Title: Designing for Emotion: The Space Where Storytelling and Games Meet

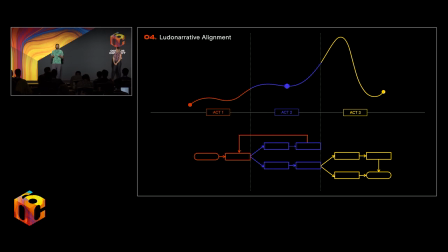(16:33)
If a story is just an emotional sequence of information, how can the narrative arc rise and fall based on interactive mechanics, not just linear story moments? How can we seamlessly blend interactivity and story progression to feel like a fluid experience?
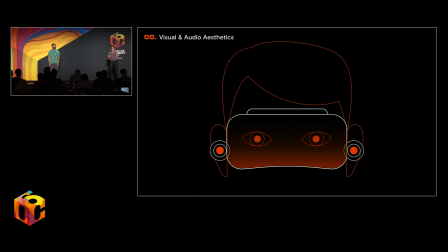(16:50)
And finally, there are the aesthetics. Over time, most mediums have arisen to communicate with more of our senses, from oral tradition to printed word, black and white TV, color TV, bigger screens, surround sound, and the list goes on and on.
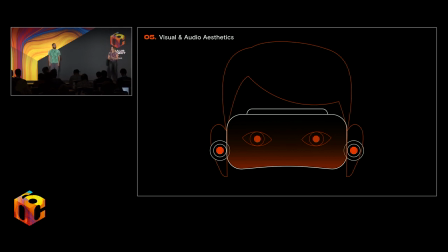(17:05)
VR is the most visually rich digital medium yet. And we also have the addition of spatialized sound, which is a great bonus. The most prominent senses that humans have is visual, and audio is a close second.
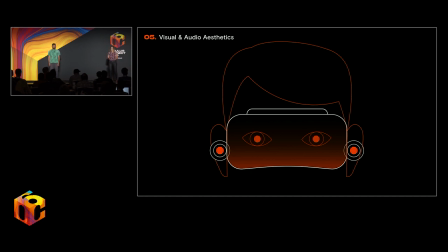(17:19)
In an interactive medium, the world is very important. Since users have autonomy to uniquely look, go, and feel their way through an environment, using visual design and spatial audio can obviously set the tone, but more importantly, it can actually guide the user to key moments in your story.
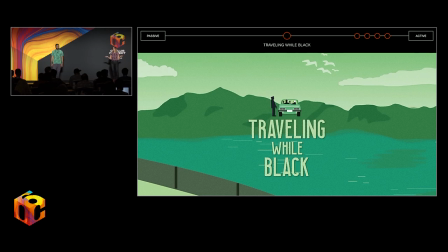(17:37)
So starting on the linear end of the spectrum, we have Traveling While Black from Felix and Paul Studios and Roger Ross Williams. This is a really powerful documentary. It's available now. I hope you've all been able to see it. And in this project, we learn about the Green Book. And the Green Book is a survival guide, which was first published in 1936.
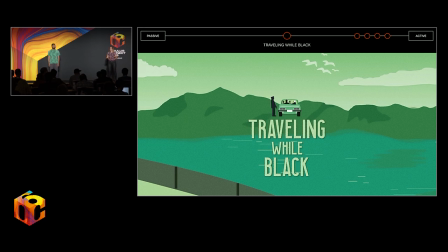(17:54)
And it was for African-American travelers, which they relied on this to avoid discrimination. It listed safe spaces that would fulfill their basic needs. In 1958, Ben and Virginia Ali's new restaurant, Ben's Chili Bowl, joined that list.
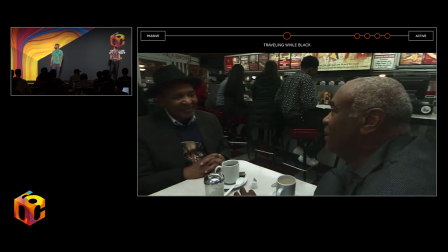(18:11)
And this is where a lot of the VR scenes take place. So it combines first-person perspective and space. Traveling While Black uses VR to sensorially immerse us in a new place and sit with people who actually experienced the discrimination at that time.
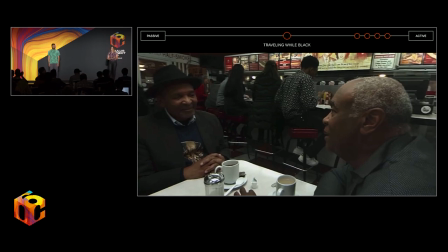(18:25)
The team cleverly placed the camera in a small booth in Ben's. So while we've read history books and we've watched news stories on TV, we've rarely had the chance to sit intimately with people who have experienced racism over the decades in the places that they experienced them and hear their personal stories face to face.
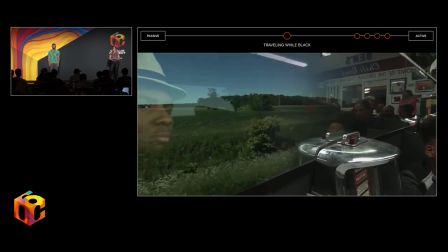(18:44)
Another powerful design technique used by Felix and Paul was how they changed their environment magically to communicate the sense of history.
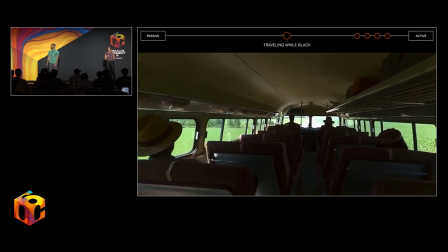(18:52)
So even with the low interactivity, because this was mostly a 360 video of looking around,
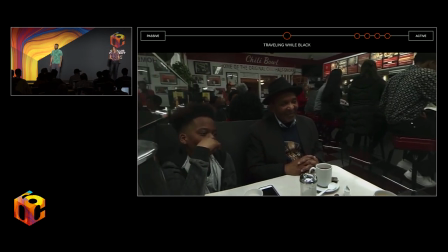(18:56)
they used the mirror on the wall beside the audience as a portal to different times and places.
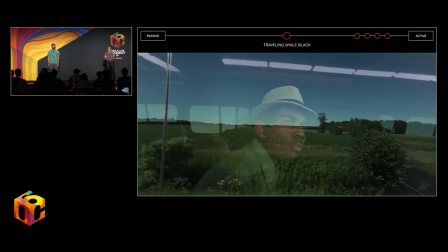(19:01)
We witness this juxtaposition of the past and present in the same place. We're in a trusted personal space with a seat at the table.
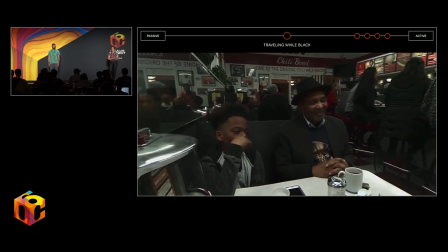(19:09)
This allows us to listen and reflect on the history of the social issue in the most visceral way possible through media today.
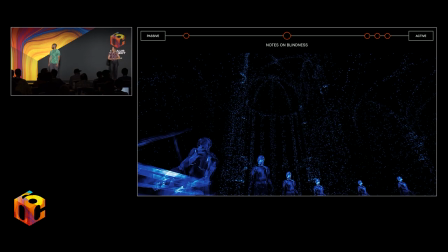(19:18)
Moving further, slightly towards a higher interactivity, the next example we're going to talk about is Notes on Blindness, which some people call the Citizen Kane of VR. It was made 4 years ago, and it still stands the test of time, which is incredible.
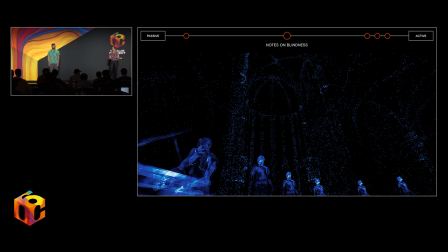(19:32)
Notes on Blindness is a really powerful story around theologian John Hull, who loses his sight and records it on audio cassettes over time. The creator used interactivity in a really clever way throughout without losing the narrative pacing. They relied on first-person perspective and a really imaginative use of space.
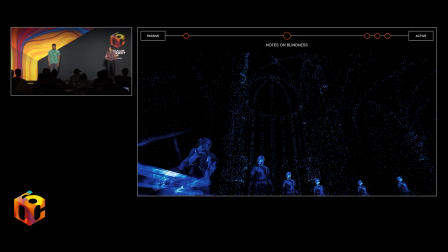(19:50)
So we're able to have, as as users, we're able to have pseudo experience of the blind perception. So by looking around at the sounds of a blind person hears, audiences are actually able to experience a blind person's technique of spatially placing objects from what feels like first person.
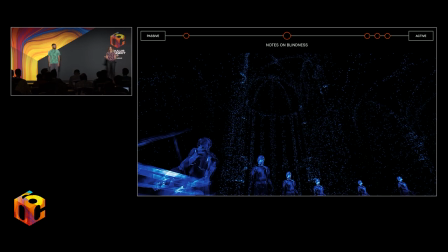(20:06)
The emotions that emerge out of this are feelings of isolation, reflection, and perception.
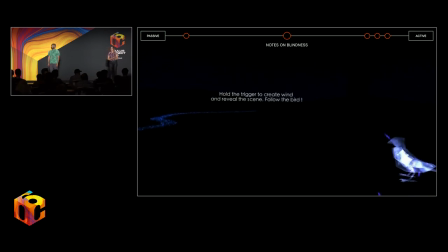(20:13)
There's this really heartfelt line from John Hull, where he describes what a beautiful day is for most people, which is a sunny day. He says, the world is a light in your eyes in a sunny day. And I tend to agree, and that's why I live in Los Angeles.
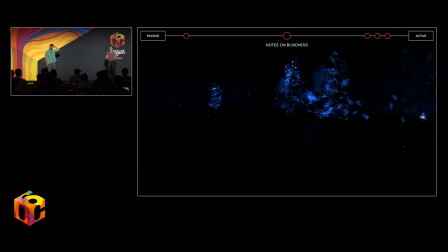(20:26)
But for the visually impaired, a beautiful day is actually a windy day, because the wind creates these sound vibrations everywhere. So a blind person hears and therefore sees the rustling of the leaves as wind sweeps through.